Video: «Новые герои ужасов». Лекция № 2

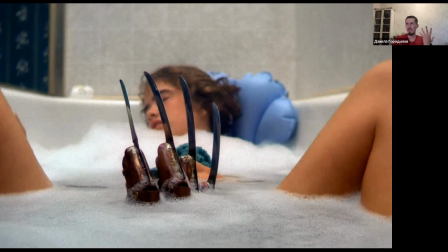2730s
Рука с пальцами-лезвиями — это уже как бы сама по себе такая вот красноречивая метафора вторжения и одновременно фаллический символ. Причем, опять же, в фильме это очень часто обыгрывается вот даже на стадии композиции кадра. И опять же-таки, как ни странно, образ самого Фредди, он тоже воспринимается многими как сексуальный.
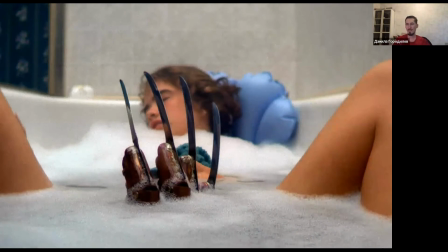2746s
Например, в 1984 году американская пресса сделала опрос после выхода первого кошмара, и Фредди Крюгер попал в список самых сексуальных вымышленных мужчин, как ни странно. И в заключение еще одно такое любопытное отступление.
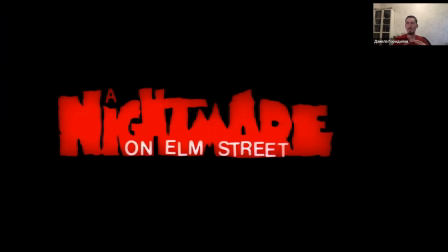2760s
Мало кто задумывается, а почему вообще фильм носит название улицы, которая мало того, что ни разу в кадре не звучит, так оно еще нигде не показывается, кроме начальных и финальных титров. Ну, тут у историков кино есть такие два объяснения. Первое, улица Вязов — это такое просто очень распространенное название для улицы в пригородах США.
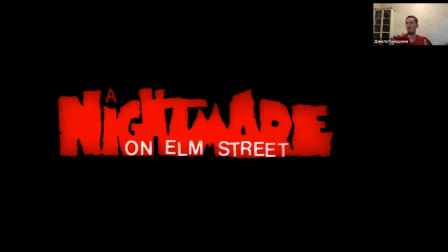2777s
Там вообще распространены такие древесные названия, типа Дубовой или Кленовой улицы. Ну, примерно как в наших городках, улица Ленина или Советская. То есть, таким образом, как бы подчеркивается такая вот некоторая условная сказочность истории. То есть, дескать, что-то подобное могло бы произойти в любом небольшом городке США.
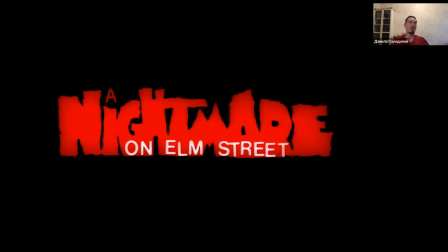2793s
Ну, и второе объяснение, хотя это даже, наверное, не объяснение, а просто такая вот небольшая часть, небольшой кусочек сложной истории создания фильма.
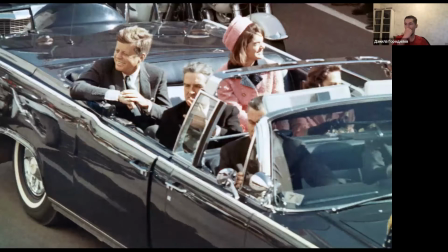2800s
В 1963 году, когда режиссеру Крейвену было 24 года, был убит президент Джон Кеннеди. Как и многие американцы, режиссер воспринимает как трагедию, и цитирую его интервью, как конец прежнего невинного мира. А по какой улице города Даллас проезжал лимузин Кеннеди во время убийства? Да, по улице Вязов, Элм-стрит.
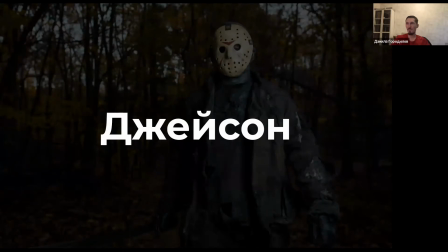2821s
Ну, а теперь оставим Фредди и вернемся обратно в американские пригороды, в царство слэшера. Первый из таких вот, второй монстр земной, это Джейсон Вурхис, знаменитый убийца Хрустального озера.
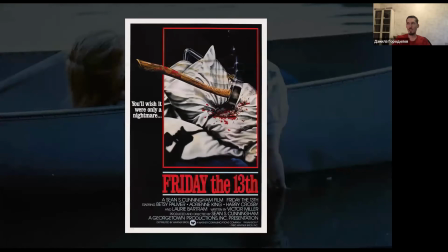2838s
Самый первый фильм франшизы «Пятница 13-я» был снят в 80-м году. Фабула сюжета — подростки на озере, которых по одному убивает маньяк. Она полностью взята из фильма «Кровавый залив» Марио Баве, который, как мы помним, по прежней лекции был таким своеобразным шагом в сторону от Джала.
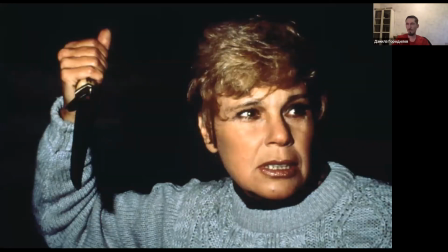2857s
И, как многие знают, в первой части основного убийцы был вовсе не Джейсон, а его мать, и никакого неубиваемого маньяка там еще не было. То есть это был такой, можно сказать, криминальный практически хоррор. По духу, в принципе, первая «Пятница 13-я» была скорее ближе, наверное, к «Техасской резне бензопилой» и как раз вот стала одним из первых фильмов ужасов,
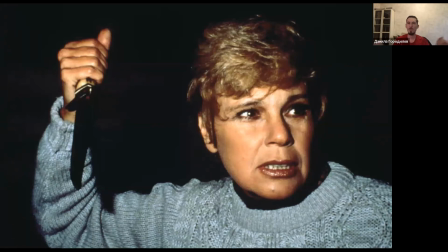2875s
которые были ориентированы на подростковую аудиторию и, соответственно, с подростками же в главных ролях. Фильм внезапно выстрелил в прокате, собрав кассу почти в 600 раз больше, чем изначальный бюджет,
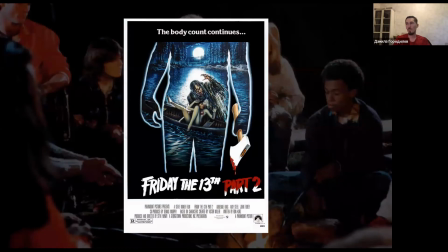2886s
поэтому практически сразу же после премьеры в производство была запущена тут же вторая часть, но уже с Джейсоном, как бы подросшим мальчиком из финала первой части в главной роли.
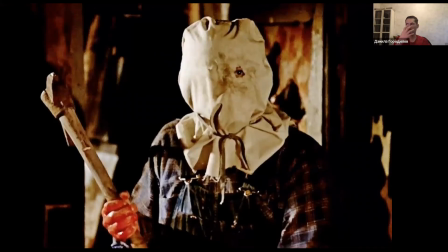2896s
Но вот в этой второй части Джейсон еще не носил свои знаменитые хоккейные маски, его вот наряд представлял собой мешок с прорезями, который был надет на голову.
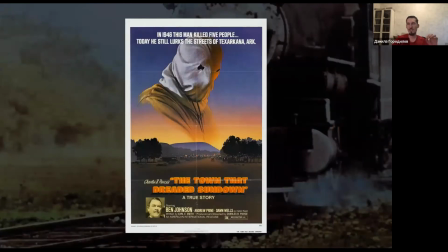2904s
Этот наряд, кстати, практически без изменений взят с образа маньяка из фильма «Город, который боялся заката» 1976 года. Он был снят по мотивам реальной истории с серийным убийцей по кличке Фантом, который орудовал в 40-е годы в Техасе и так в итоге не был пойман.
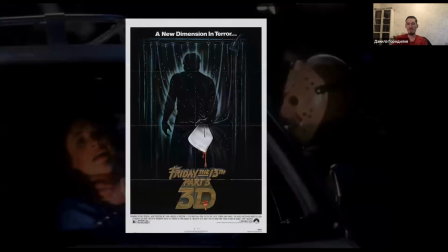2919s
А та самая хоккейная маска, знаменитая, появилась только в третьем фильме. Сценаристы еще на первом этапе работы над сюжетом третьей части хотели поменять мешок на что-то поинтереснее визуально, вроде какой-нибудь запоминающейся маски.
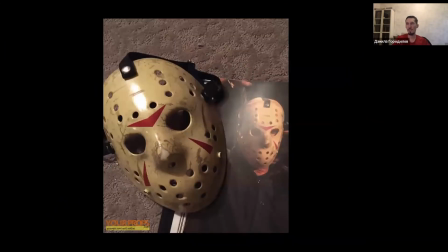2931s
И супервайзер фильма принес для живых тестов с гримом и освещением обычную хоккейную маску. Он был фанатом хоккейной команды Detroit Red Wings. И неожиданно маска понравилась всем членам съемочной группы. Только в конструкцию маски внесли некоторые изменения.
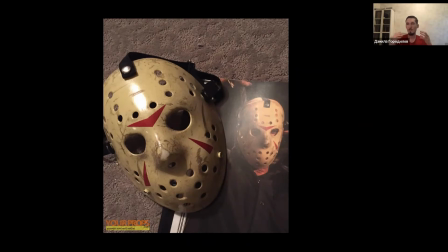2946s
Они расширили конструкцию, чтобы она лучше держалась на голове, добавили вот эти красные треугольники, нарисовали и пробили новые дырки.
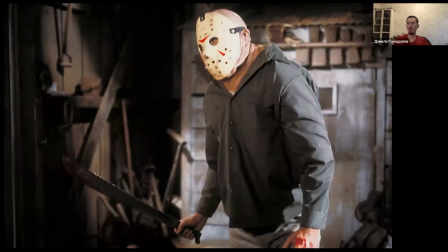2953s
Общий внешний облик Джейсона тоже был проработан более глубоко, то есть, начиная с этого фильма, Джейсон практически всегда одет в классическую драную рубашку, брюки и носит тяжелые ботинки, которые за счет платформы увеличивали силуэт и делают его более громоздким.